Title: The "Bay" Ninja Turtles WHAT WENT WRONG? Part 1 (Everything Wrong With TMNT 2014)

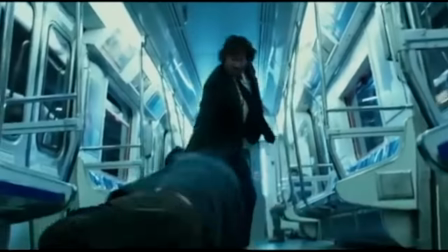You can't feel the weight of the action scenes i get them being ninjas and being able to hop around and stuff but this looks too animated to me
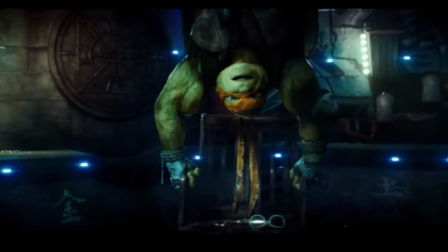even the surroundings don't look real sometimes i don't know if it's the over saturation of the color grading or if the set dressing is actually
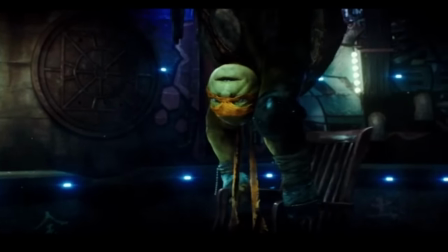computer generated everything just seems to have a weird glow to it that to me is a bit distracting when i watch the movie there are some nice shots of
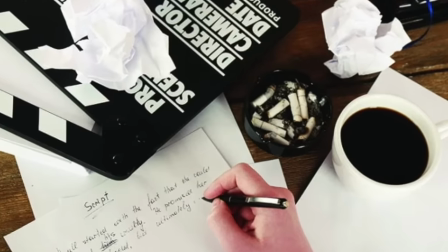the city though sometimes another thing i feel went wrong with this movie was the dialogue some of the jokes are so cringy you ever
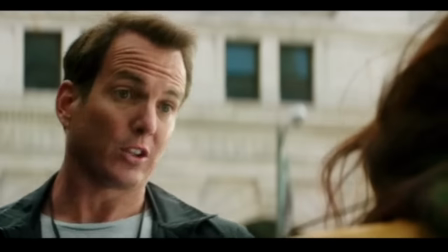heard the expression never take candy from a baby because even babies love candy they look at you and they see wow there's a nice there's candy they're like
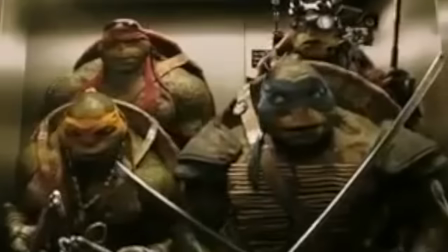dad jokes jokes like this and cheap fart jokes i imagine did not help this movie in any way but maybe get some cheap laughs to
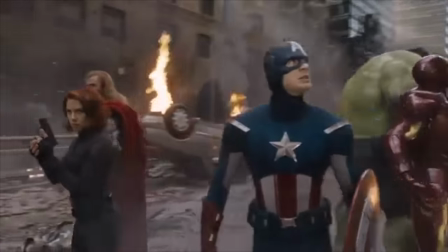me this hurts the rewatchability of this movie a lot plus this was around the time that marvel was coming out the gate hot with sharp witty jokes that now Yeah,
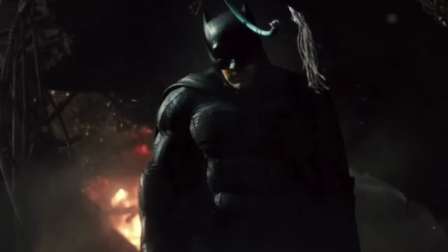we're all used to but at the time was fresh also the DCU was starting their thing At least I think that's what it
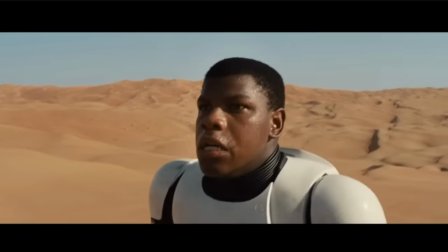was called and Star Wars was attempting to start launching their comeback This is all
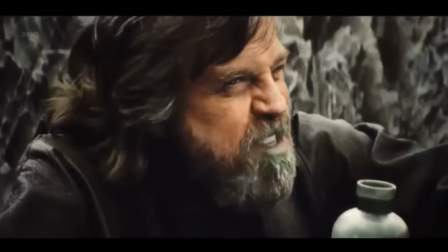before the last Jedi situation all this competition plus a rocky start
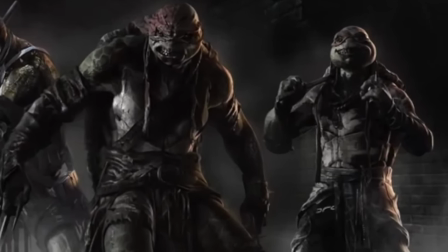cringy dialogues and jokes and One of the biggest setbacks that I haven't talked about yet the actual designs of the Turtles.
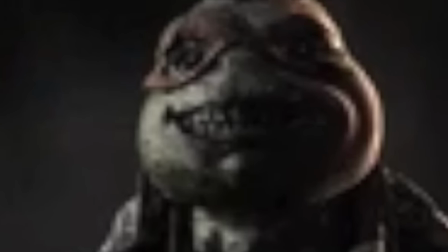Let's talk about it
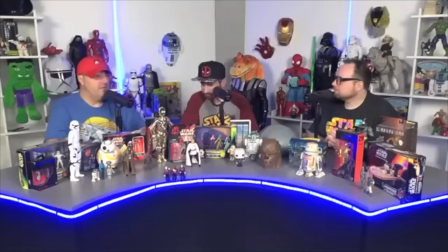the turtles look very cool very cool technology had
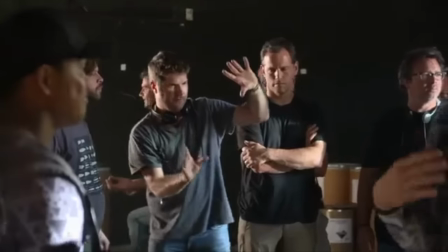advanced beyond our wildest dreams when it comes to computer-generated graphics what a
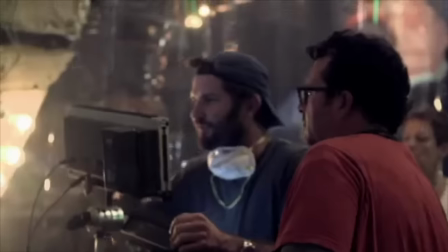time to be alive bay no doubt has made leaps and bounds in this department the
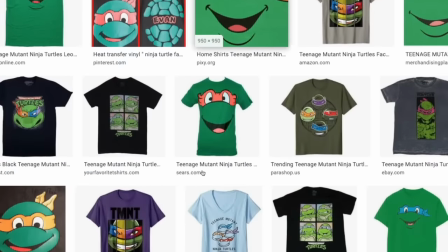turtles are tricky though their look is so iconic that in my opinion you have to
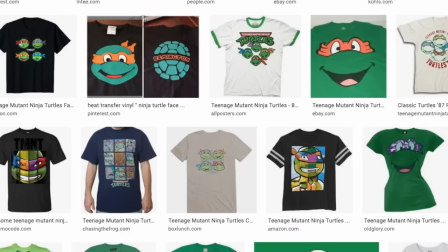be careful with what you're changing when you do change something the nickelodeon
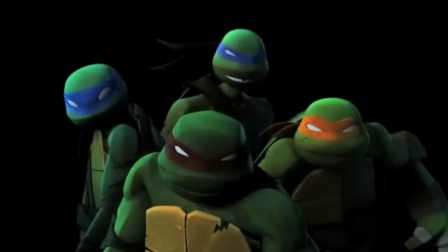2012 Animated Turtles probably had the best approach to this the look of the Turtles
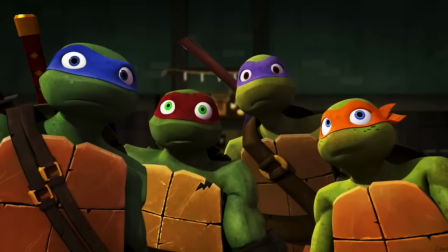had drastically changed But you could tell that the person in charge Respected
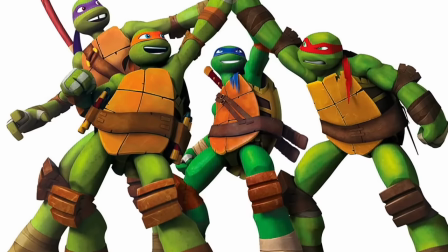their past subtle details such as the Turtles being simply decked out with their
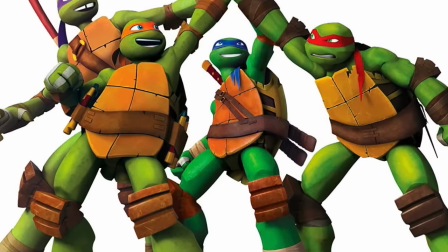leather straps some bandages But no sweaters boots Accessories
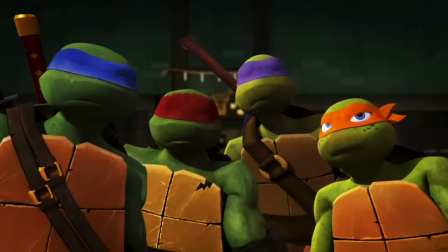cluttering up the design Leo having the two thin diagonal straps Donnie having the one diagonal strap while the other two brothers have Just a regular horizontal strap very simple touches
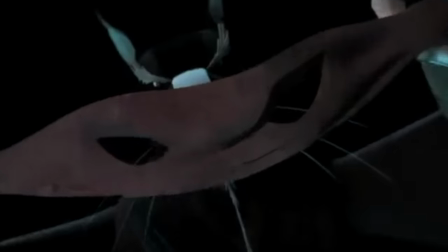that let people know subtly that these people had a love for Turtles This plus
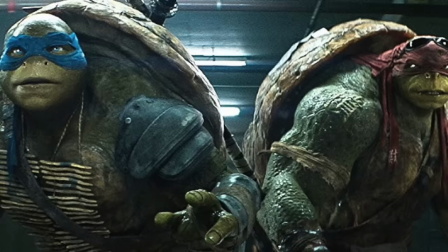everything else they did great with this show made it a fan favorite now these designs on the other hand are Unrecognizable while yes,
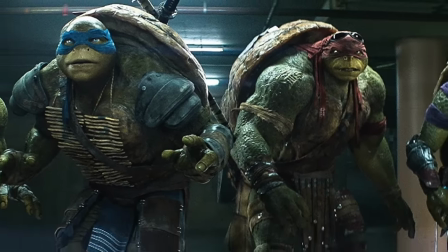they are works of art the texture and the detail is beautiful I don't even know
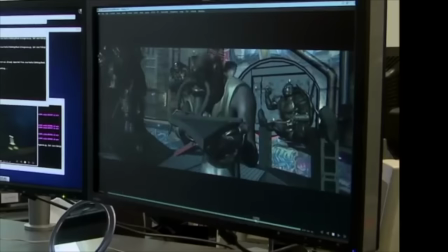where you would begin constructing the models on something like this But what might seem
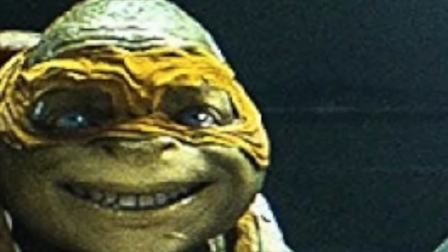like minor details to some is a big deal to Turtles fans The snout
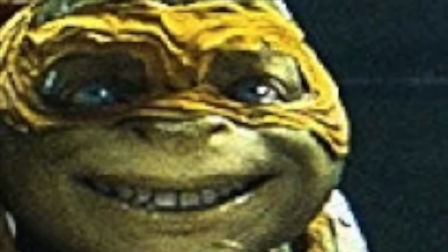in the mouth area is a huge part of the Turtles and this was replaced with
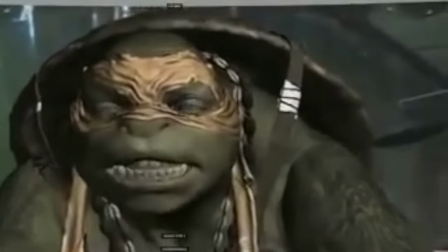just plain humanoid style features It's very unsettling and
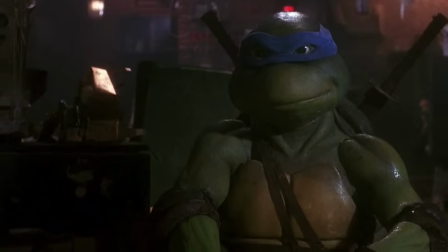lost all the charm that one thinks of when they think of Ninja Turtles If they
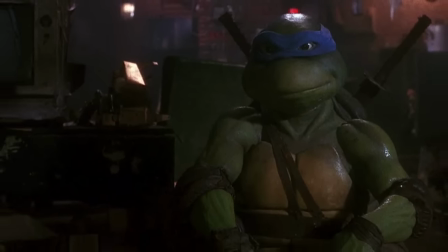would have just got that one element right even with the rest of design
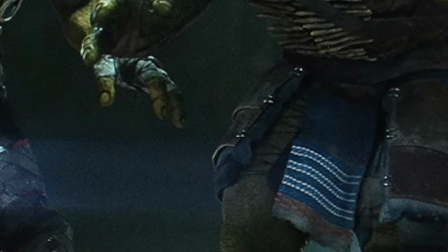Which I'll talk about right now that possibly could have made a huge difference But as for the rest of the design,
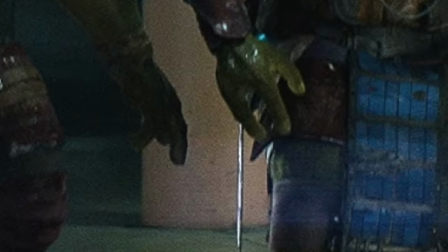it's cluttered with accessories and while yes, it gives the Turtles character It also takes away from the design turtle fans want to see the turtles their shells
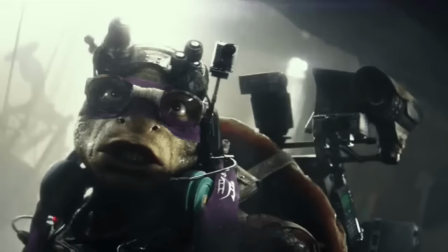the front the side the back Unobstructed something about doing this with the turtles just fascinating in this case You're looking at a bunch of clothing and
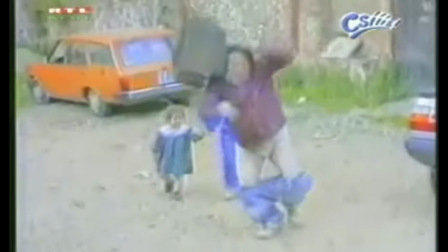electronics that don't seem very practical It seems like they would just get in the way anyway takes away from the look of the actual turtle Also,
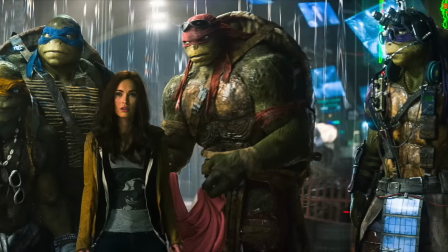the turtles are way too big in this version It's cooler when they're underdogs these
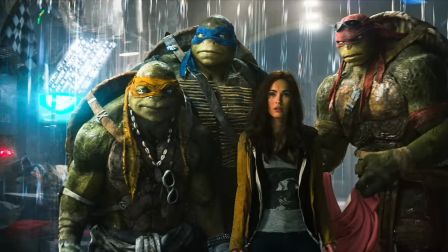turtles whatever situation they're in do not look like underdogs They crush some
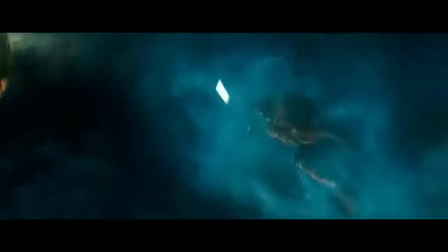men when they land on it.
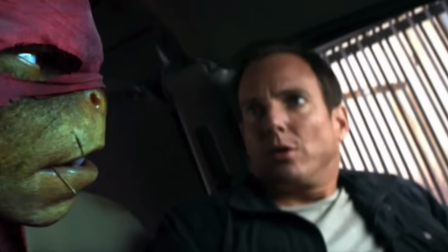They're massive The turtle should always be somewhere between I don't know five footish to mean five seven max That is what makes it cool because when
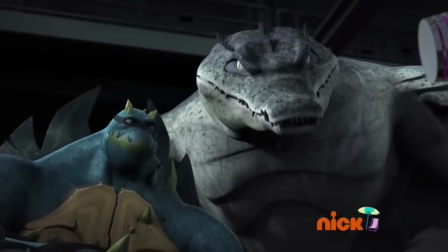characters like slash and leather head pop in and the turtles have to deal with them It's awesome Like how are they gonna take down this mountain of
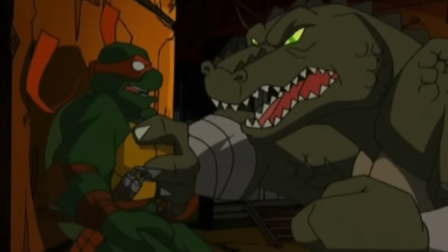muscle when they look like the Incredible Hulk?